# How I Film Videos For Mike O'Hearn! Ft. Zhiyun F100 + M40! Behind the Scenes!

Now, in all fairness, I did not edit this video to the soundtrack that you just heard because that's a royalty-free soundtrack. I edited it to another drum and bass song, which is honestly such a good drum and bass song. I'll put the title in it right here, so check it out and just imagine hearing it to that song. But anyway, I do think the video came out pretty good. Mike was really happy with it, and we're cutting up the footage and using it for a lot of different type of projects in the near future.
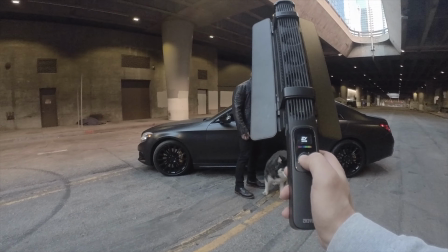But yes, I only used just the F100 and the M40,
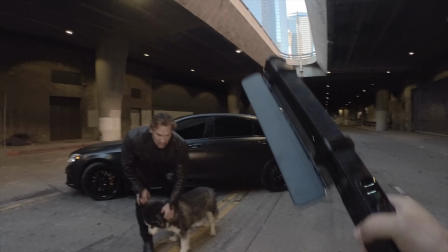but as you can see in the BTS, we only had me and my friend Jeff working on this shoot with Mike.
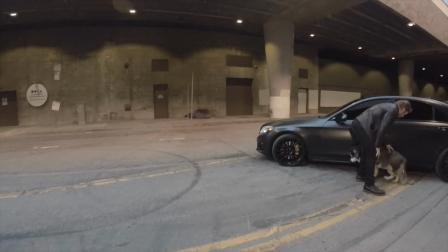That's it. We had no professional jibs, no nothing. And what's really unique about the F100C is that it's made to be handheld.
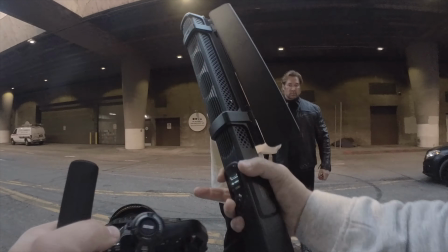Yes, it has a 1/4 20-inch mount adapter at the bottom, so you can mount it to a light stand or something like that, but it's really meant to be handheld. So how did I light this whole entire video up? Well, I was on a Weeble 3 gimbal that Zhiyun also makes.
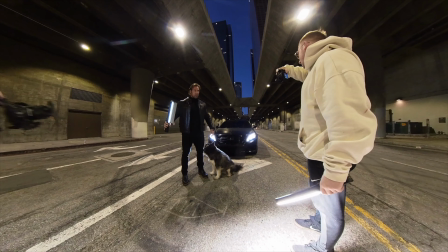By the way, it's my favorite gimbal right now in the market. Check out my review for it right here.
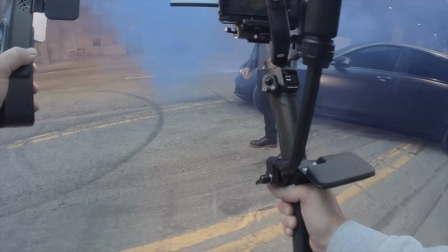But anyway, I used one hand holding the gimbal, one hand holding this light, and that's how I was able to light up the scene. The M40, on the other hand, is a much smaller light, but because it's 40 watts, something that I haven't seen in such a small light before, it can output so much power, but you can also sneak it in tight areas,
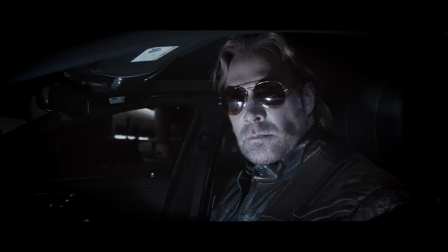such as a dash inside of a car. And that's exactly what I did for this specific shot when I needed to light up Mike's face.
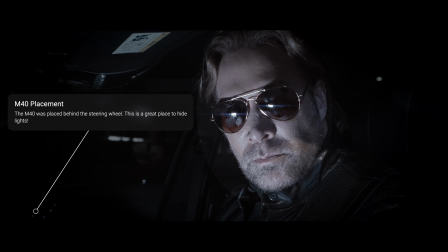Now, people with lighter skin colors are gonna need warmer lights.
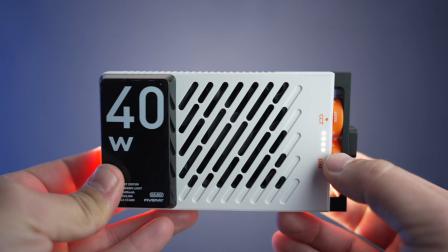Especially with the M40, it's very good that we have the option to switch between cooler LEDs and warmer LEDs.
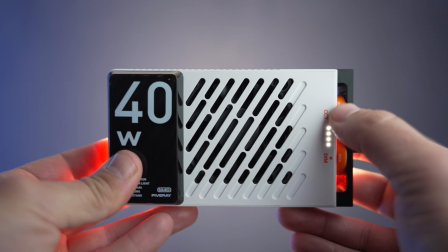This is a bicolored light, the M40, while the F100 is full RGB and bicolor too.
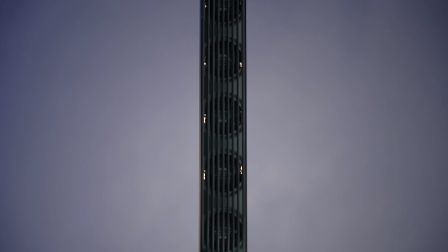Now you're gonna get the full 100 watts of brightness out of the F100 when you are in boost mode,
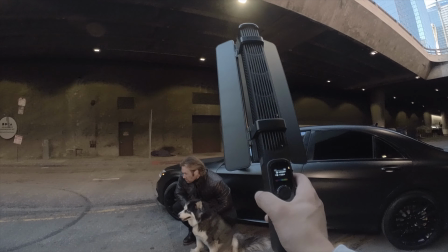which is 4000 Kelvin. And in this mode, you're gonna get about half an hour of runtime.
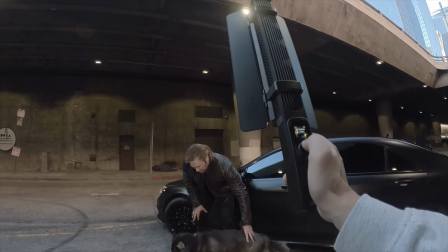And when you're outside, especially in the area that I was shooting in,
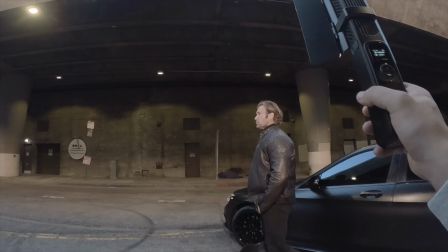you're gonna need a light like this that can output 100 watts of power, because I had to be far back in order to get those wide shots,
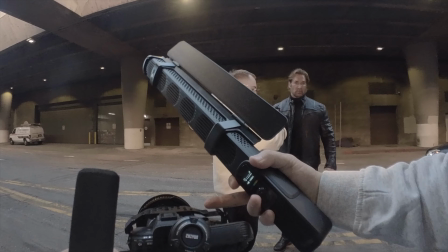but I also wanted Mike to be lit up. So if you notice in some of the BTS shots, I'm constantly holding the light in one hand,
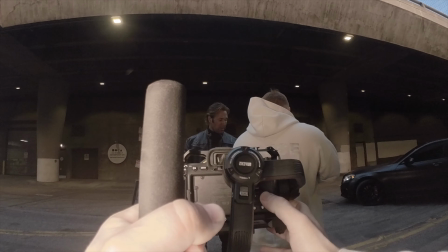either Jeff is holding it or I'm holding it, and I have the gimbal in the other hand.
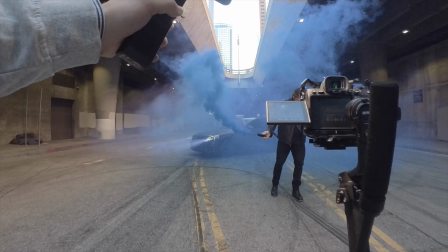And if you look closely, I always have it up and down at a 45-degree angle, just so I have one side of his face lit up.
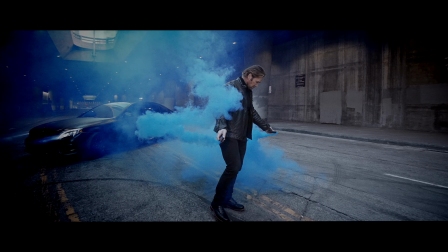The tunnel that we were shooting at has its own specific lights that are,
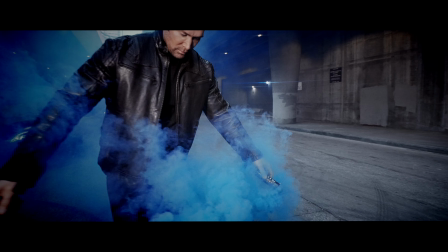in built into the tunnel, and they looked extremely ugly. So I had to mess around with the white balance of the actual camera, and thankfully this is RGB and CCT custom color temperature, so I can always adapt this light to my camera settings.
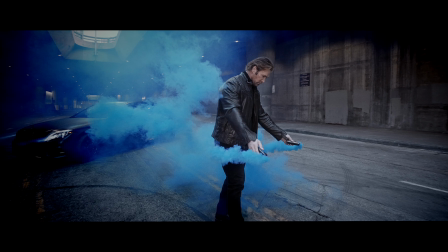Now, as I move closer onto Mike, you can see how the light really warms up and lights up his skin and separates him from the background. A second scenario where I used the M40 when I was lighting up Panda, which is one of Mike's dogs.
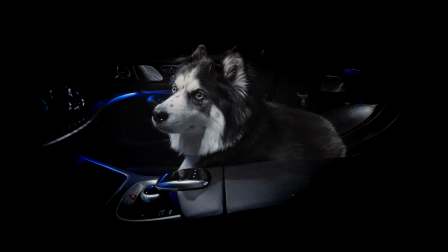Here she is sleeping or hanging out in the car rather, and I had the light kind of held again at a 45-degree angle, and she's looking up at the light, and you can see the reflection of the light in her pupils. That's really something I crave whenever I'm shooting these types of sci-fi futuristic types of shots. I love that lit pupil. And these two lights, because of their shape, especially this one right here, it has more of that tubular shape. Tubular, funny word, but yeah, it has that tube shape.
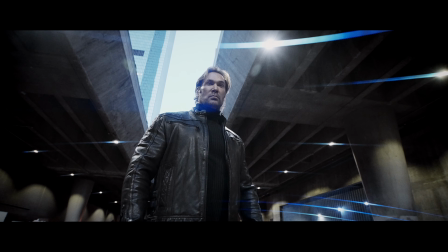You can see the reflection in Mike's eyes, that single line of light, and that's what really sells the shot. So whenever you're lighting up a subject, don't just focus on the light and the amount of light it's outputting, but also focus on the pupil, because our eyes are very reflective, and especially if you're doing some cool futuristic shots, yeah, that's something that you really want to look forward to.